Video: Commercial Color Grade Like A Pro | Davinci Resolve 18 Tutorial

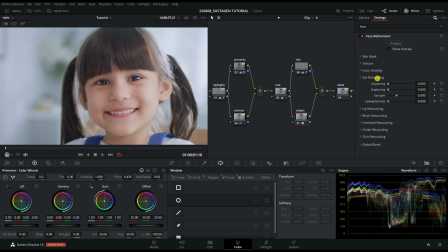[8:23]
After that, I want to go to the eye retouching, and then I'll sharpen her eye also just by a little bit. You see, if I go too far, then it look a bit artificial, so I just leave it at 0.01,
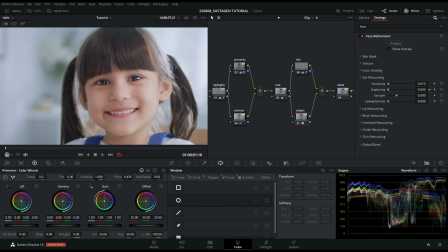[8:36]
and also brightening her eyes just by a little bit, maybe 0.03. And then for her eye light, I also want to add a little bit to taste 0.045.
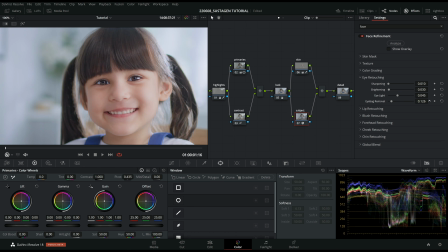[8:53]
And also eye bag remover. This is like the secret sauce to removing your eye bag. So I'll leave it at 0.3. As you can see, the before and after is quite prominent.
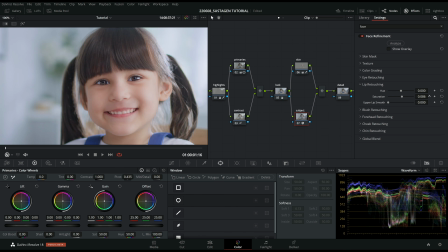[9:09]
So for lips retouching, I'll just bump up the saturation by 0.08. This before and after of the subject node. So basically it's almost done, but I just want to add a bit of detail.
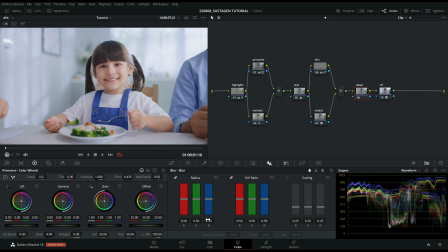[9:25]
So I go into my blur page and just pull it down to 0.49. So let's turn off all the nodes and then go through it one by one again.
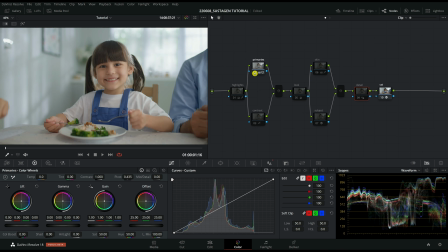[9:37]
Firstly, you start with the CST and then the primaries, and then we added the contrast, and then we pull down,
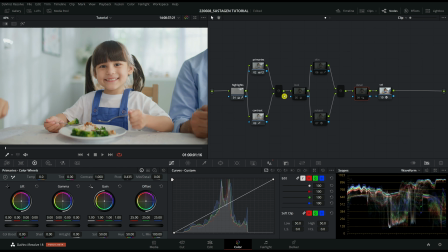[9:43]
we preserve the highlights, and then this is a mixer node, and then we added a look, which is the blue tint, and then we soften the skin details,
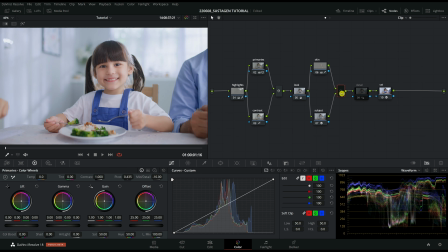[9:56]
and then we focus in on the subject, and another mixer node, and then we add a bit of detail.
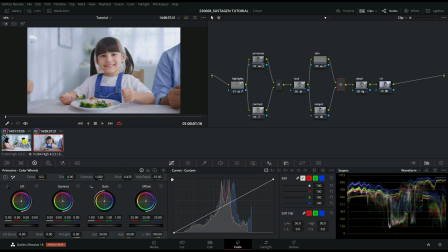[10:04]
So this is gonna be the final look. And then I also did one which is a wider shot.
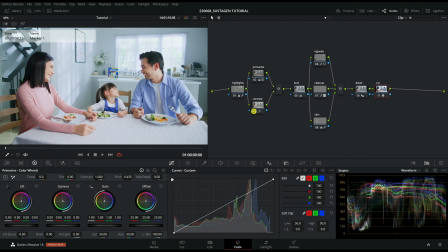[10:11]
Basically it's the same concept, but then the subject is a bit different in this scene.
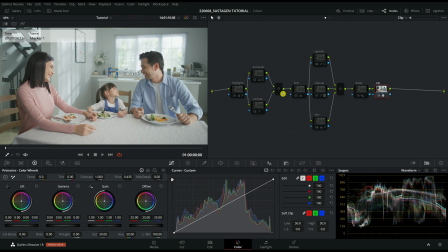[10:17]
So let me show you the breakdown. The same, the color space transform, the primaries, the contrast, and then the highlight preservation, a mixer node, and then we added in the look.
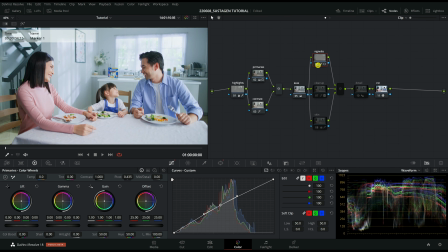[10:31]
And then this one also, they have a vignette, so I just counter the vignette a bit by drawing a circle and then brightening the outside of the circle. So this is the vignette effect. And then for the cleanup,
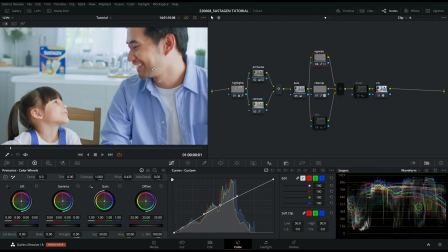[10:46]
this one I focus in on the guy's face because the guy is facing inwards, so his face is a bit dark. So what I did here is just to draw a window on his face and then track that window. As you can see, the tracking goes quite smoothly.
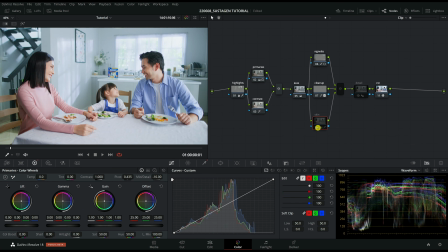[11:08]
And then also the skin, we soften out the skin. And then a mixer node, and then also add a bit of detail in. So this is the grade for the white scene.
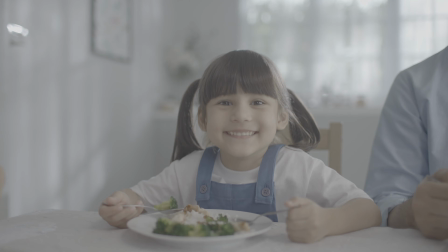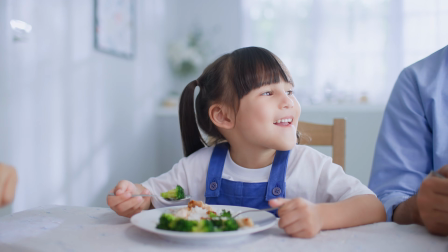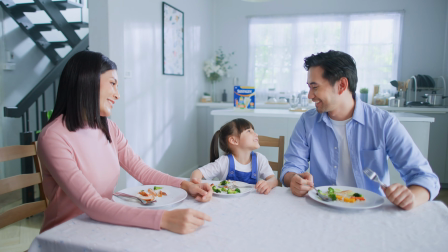Alright, so that's about it for this grade, and if you learned something new that you didn't know before, maybe it's about the curves or the editable splines, drop a like, and if you like my channel and you want to see more, then you can subscribe. So I'll see you in the next one. Bye.